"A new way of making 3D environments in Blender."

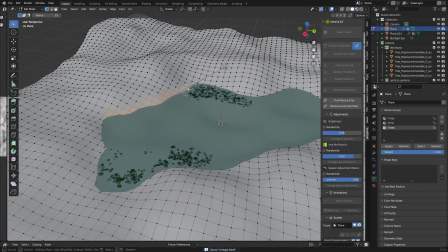(4:00)
what i found would really add some realism is to just like select the outer side of the pond
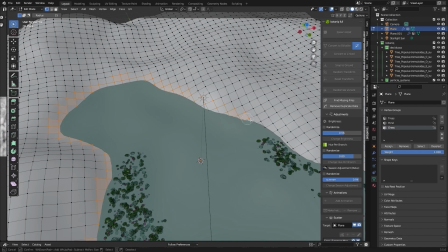(4:07)
like the shoreline if you will and then just adding some
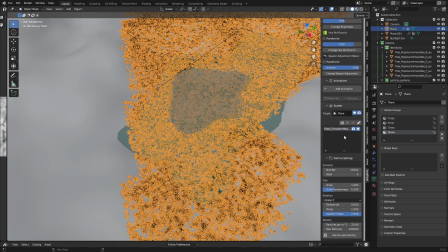(4:13)
riverbank grass there and maybe some rocks so right here we can add some grass or no it's in the wheat section some riverbank grass
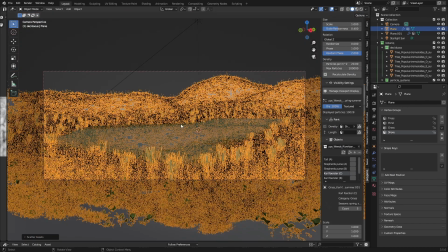(4:28)
and then we can just set the density to the shore and now if you go preview this you can see you can see the long
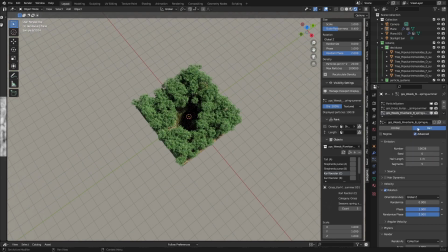(4:37)
grass near the edge which you would expect we have a little bit too many trees though there should be a lot of sunlight coming through but it is
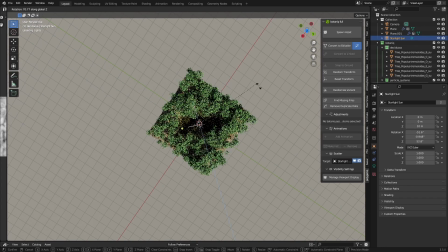(4:45)
not maybe we should position the sun somewhere there of
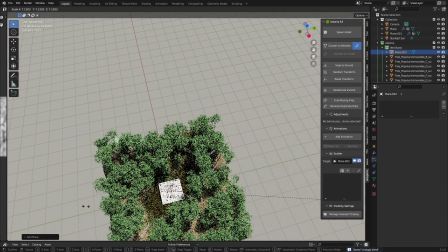(4:51)
course you always want to add a plane that you can put in the background this
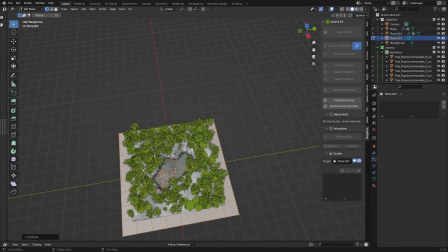(4:56)
doesn't really have to be subdivided all that much just a little bit and then just make a little hill
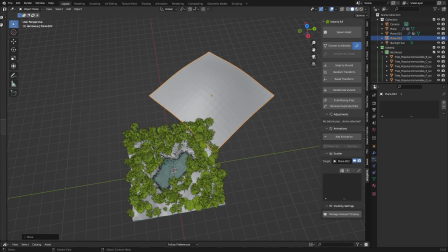(5:01)
something like this you can place that there so
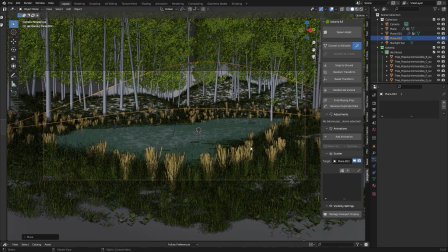(5:05)
it covers up the view so
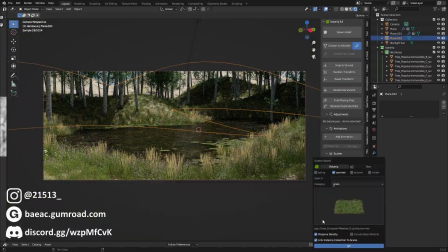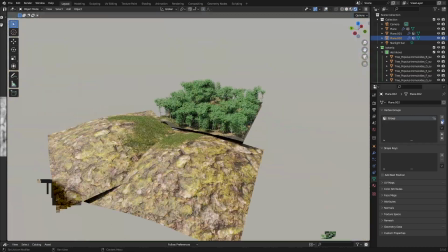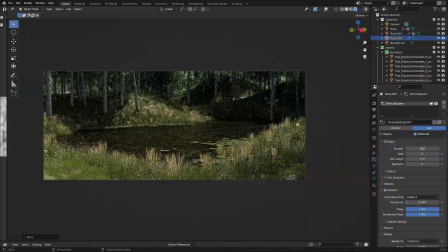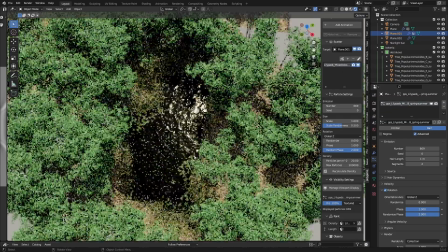(5:26)
this is already looking really good we have our beautiful water and our
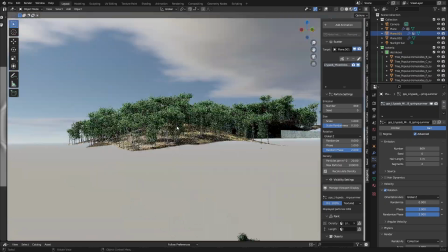(5:31)
trees and i added some trees in the background the grass didn't really work it was still a little
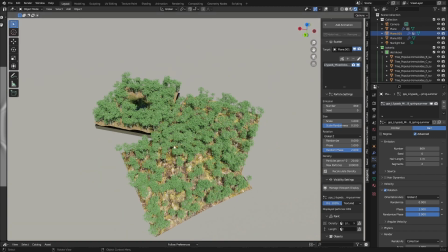(5:36)
bit like empty right there so i added some trees so it
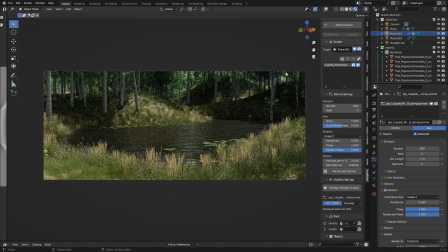(5:41)
kind of like cover covers up the end of the world because we don't really want to add things infinitely of course
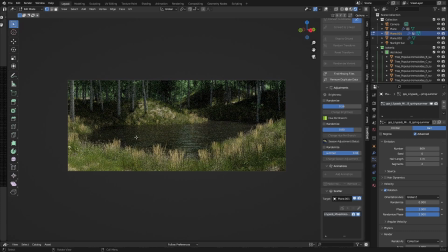(5:53)
yeah we have almost everything we need we can add some more like water plants here
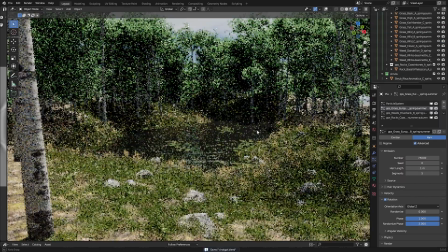(6:01)
maybe some here this is basically what i need for an environment something i always like to do is go over to the trees
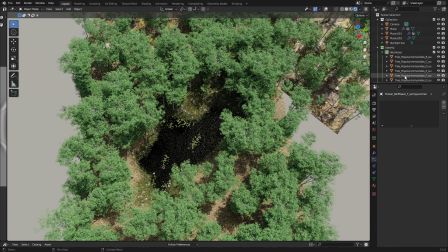(6:10)
and just match them match
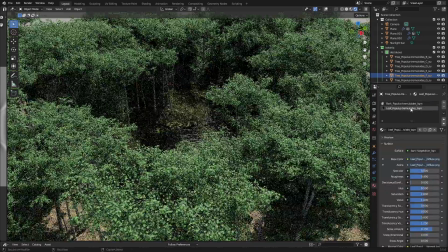(6:14)
the color of them to the to the grass so
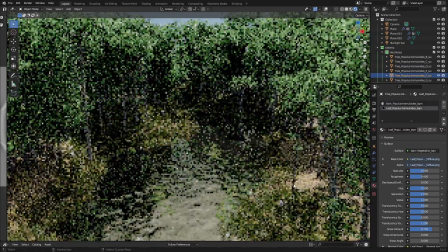(6:19)
this is like a really green green and is more like a warm green so let's make this a little bit more
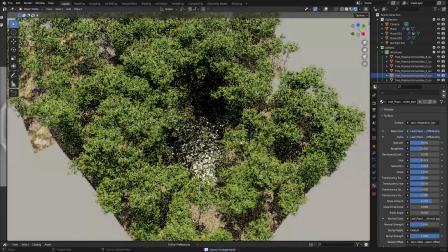(6:27)
saturated maybe so yeah something like this i think is fine so i think we added most of them
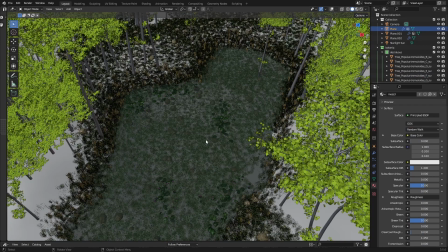(6:37)
one of the things we have to do is add a majestic tree so i think the best place for that is in
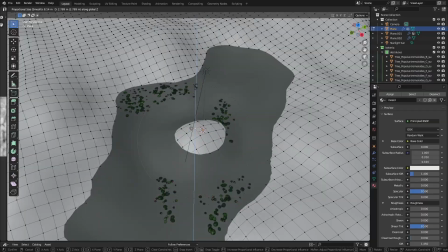(6:43)
the middle here of the pond just add a little island yeah
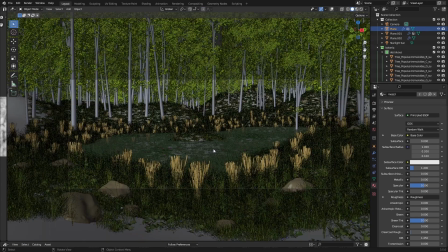(6:53)
this is perfect a little island there
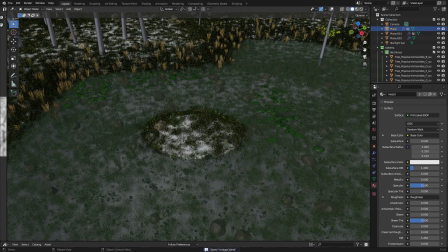(6:58)
and i think i know the perfect majestic tree yeah here it is the stylus fantasy tree generator
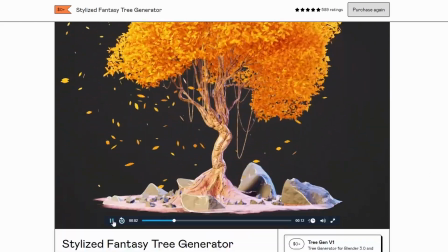(7:07)
exactly this one yeah so